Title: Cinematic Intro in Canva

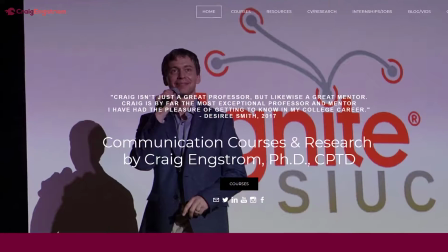[0:08]
Hey there, Canva creators, Dr. Craig Ingstrom here, but you can just call me Craig because I'm an easygoing kind of guy.
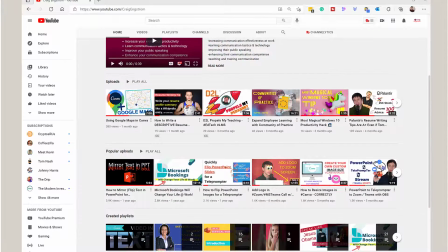[0:13]
On this channel, I like to show people how to craft better communication, how to be more persuasive in their public speaking, and how to design beautiful presentation slides.
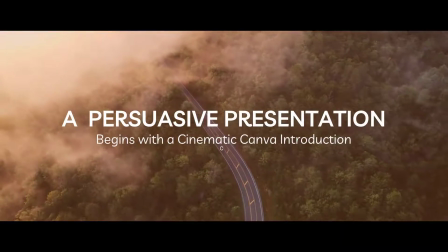[0:21]
In this video, I'm going to be showing you how to create a cinematic introduction like you just saw, so that if you're telling a story, you can kind of have that effect of, hey,
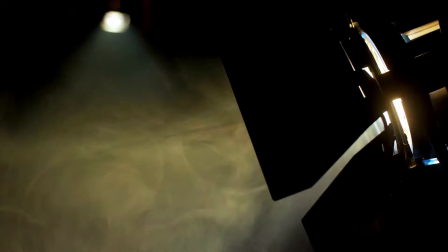[0:30]
visually, I'm showing you that I'm going to be telling more of a narrative than I might otherwise.
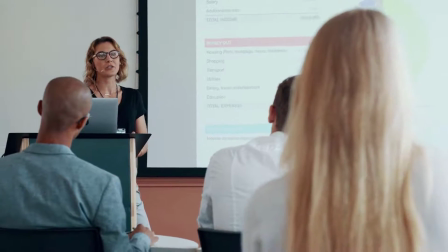[0:35]
Now, this could be so for a live presentation, or it could be to download and import into a video editing software to tell an online story.
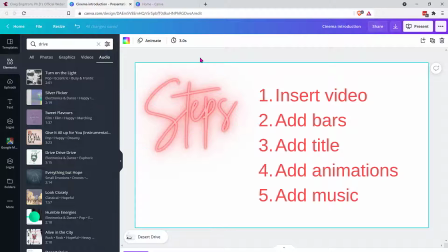[0:43]
Either way, you're going to follow the same steps, and Canva makes it super easy to create this kind of introduction. It really involves just 5 steps: insert a video, add some bars, add a title, add animations, and add music.
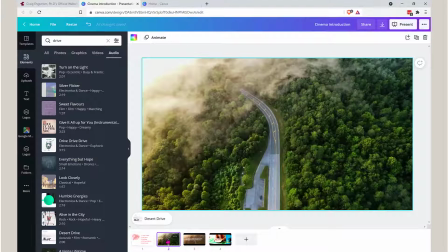[0:54]
What you want is to have this effect where you are moving from a sort of standard
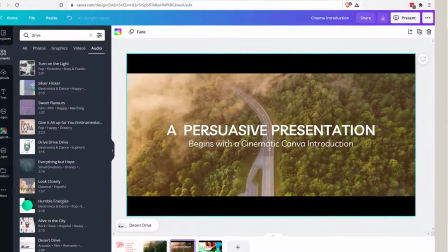[1:00]
16:9 shot and then coming in visually to show your audience that, hey, this is more of a story, just like cinema,
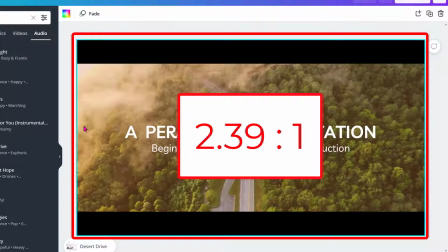[1:07]
with a 2.39:1 ratio. And that's sort of what we have here with the box look here.
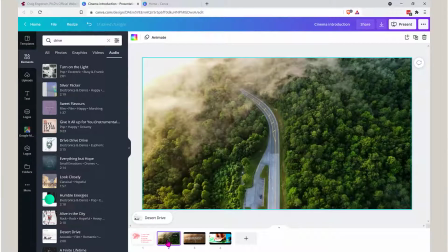[1:15]
So what you want is that transition, in other words, to kind of say visually, hey,
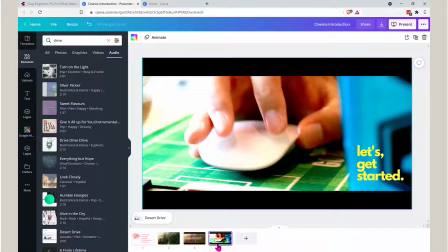[1:19]
something is different here now with the slides, and then maybe keep it in that 2.39 ratio. Of course, you are cropping out details, so you need to be careful of that if you are, say, recording a video of yourself speaking or somebody you're interviewing and importing in later,
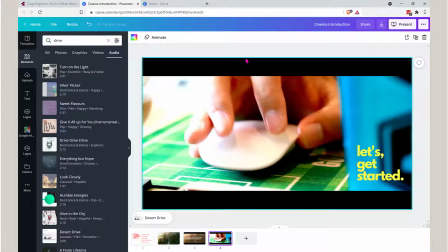[1:36]
that you sort of frame the shot enough so that you're going to have enough to crop in when needed. Okay, so what you're going to do, it's pretty simple, is we want to insert a video.
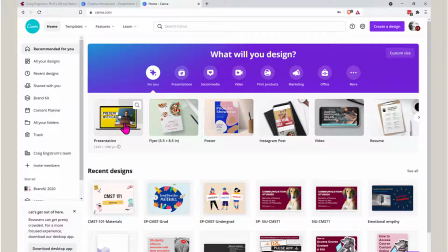[1:47]
So what you're going to do is create a presentation 16:9, or as you can see, 1920 by 1080, or you can use the video. And Canva now has a video editor that they are rolling out.
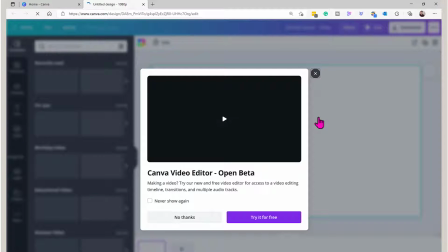[1:58]
It is in beta, and I will be doing some videos on how to use that tool, what I think of it.
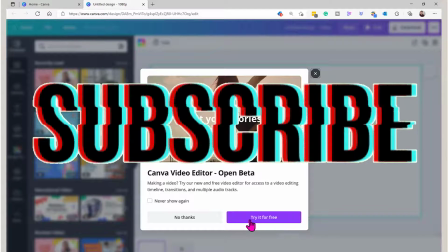[2:04]
So if that sounds interesting to you, be sure to subscribe to the channel, hit the notification bell so you don't miss future video uploads.
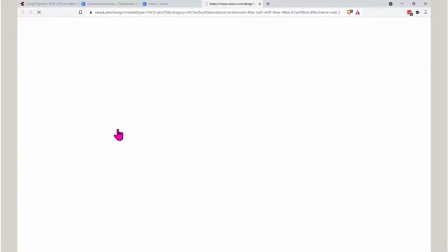[2:10]
In any case, just click on presentation,
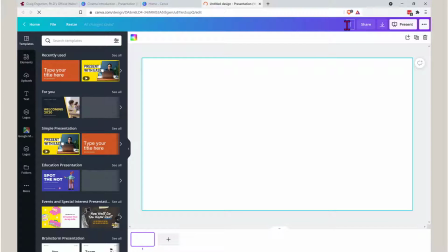[2:12]
and of course you can retitle it to something along the lines of cinema intro if you want, and you're ready to go.
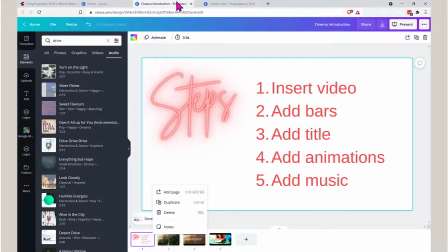[2:19]
So first things first is we want to go ahead and drop in a video.
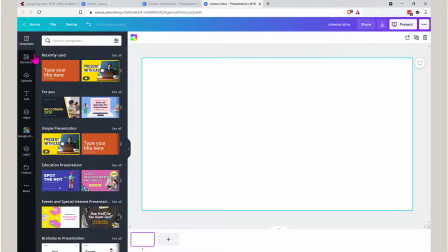[2:24]
Now, again, you can use any type of video that works for you.
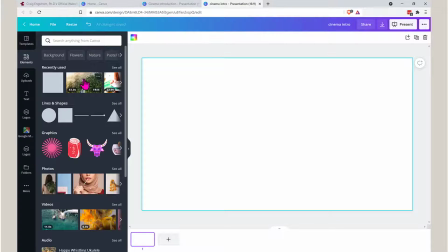[2:28]
If you're telling a story about nature, a journey, or something, then you can just use the video that I used at the beginning here.
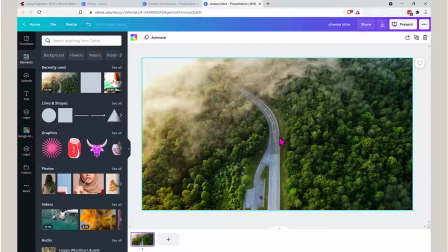[2:34]
And if you're telling a story where you want to have somebody speaking, you could also do that.
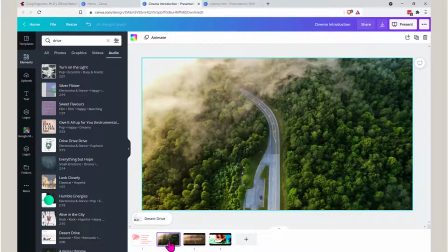[2:40]
The main thing here, though, is that you want that effect where you go from the sort of 16:9 look to the
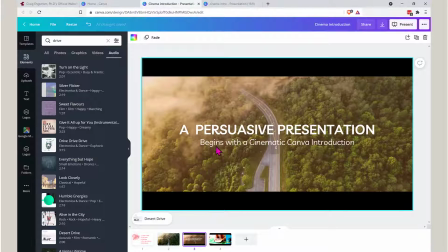[2:48]
2.39:1 look, as you can see with that cropped in, with the bars on the top and the bottom.
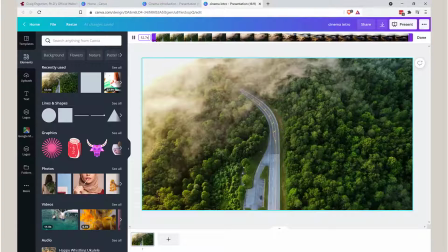[2:54]
What I like to do is set the timing first. So I'm going to go ahead and I'm going to crop in this video, and let's go to, like,
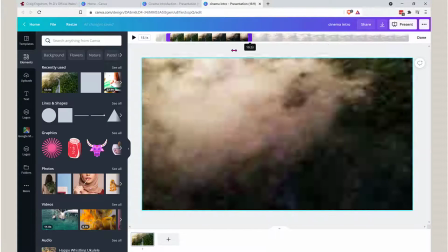[3:00]
3 seconds in, and then let's go ahead and do a 10-second video shot with this.
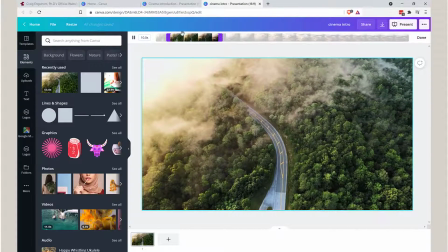[3:06]
And I like to have it already cropped or sort of reduced in the time frame, so that way when I duplicate it, it's going to be the same playback speed.
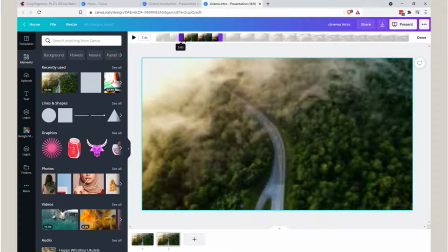[3:15]
Now what I can do is just say, okay, this is going to be at 5 seconds.
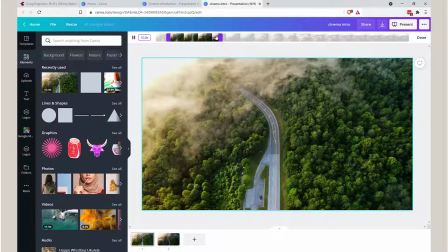[3:21]
Come back to this one and bring this one back to 5 seconds.
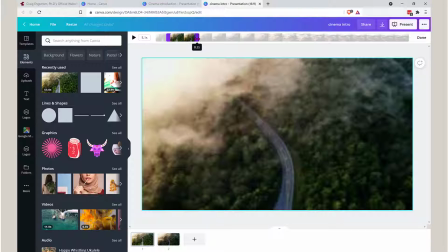[3:27]
And so now what I've done is I've created a seamless transition,
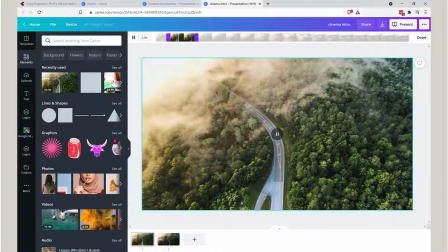[3:31]
so the video will all appear as one shot across the 2 slides and not like jump cut or something like that.
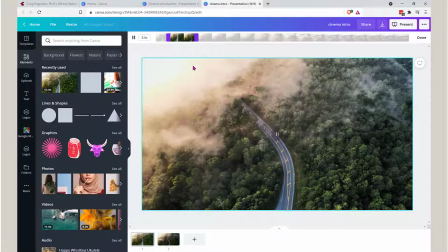[3:38]
Now, I think 5 seconds is entirely too long. I had it at 3 seconds for the intro, and then I actually had to reduce it down even further for the YouTube intro, because I felt it was too long. But so you'll have to maybe play around with the timing, get that right before you move along to other elements.
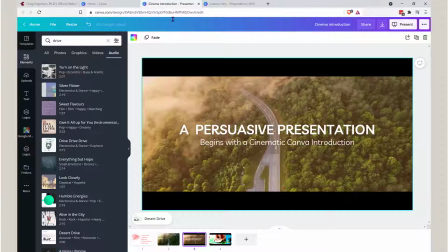[3:55]
The next thing you want to do then is to go ahead and add the bars.
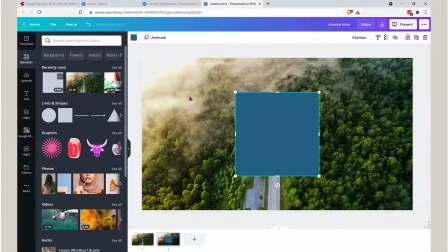[4:00]
Okay, so now to add the bars, one thing you could do is just kind of visualize it.
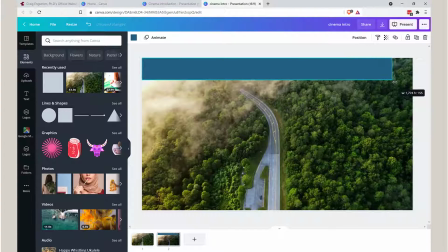[4:05]
So let's say, this is probably the fastest way to do it. It doesn't need to be perfect.
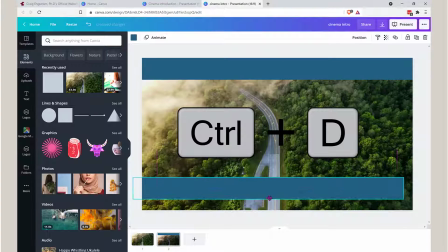[4:10]
And I can just hit Control D or Command D to duplicate that. And you could do something along that line.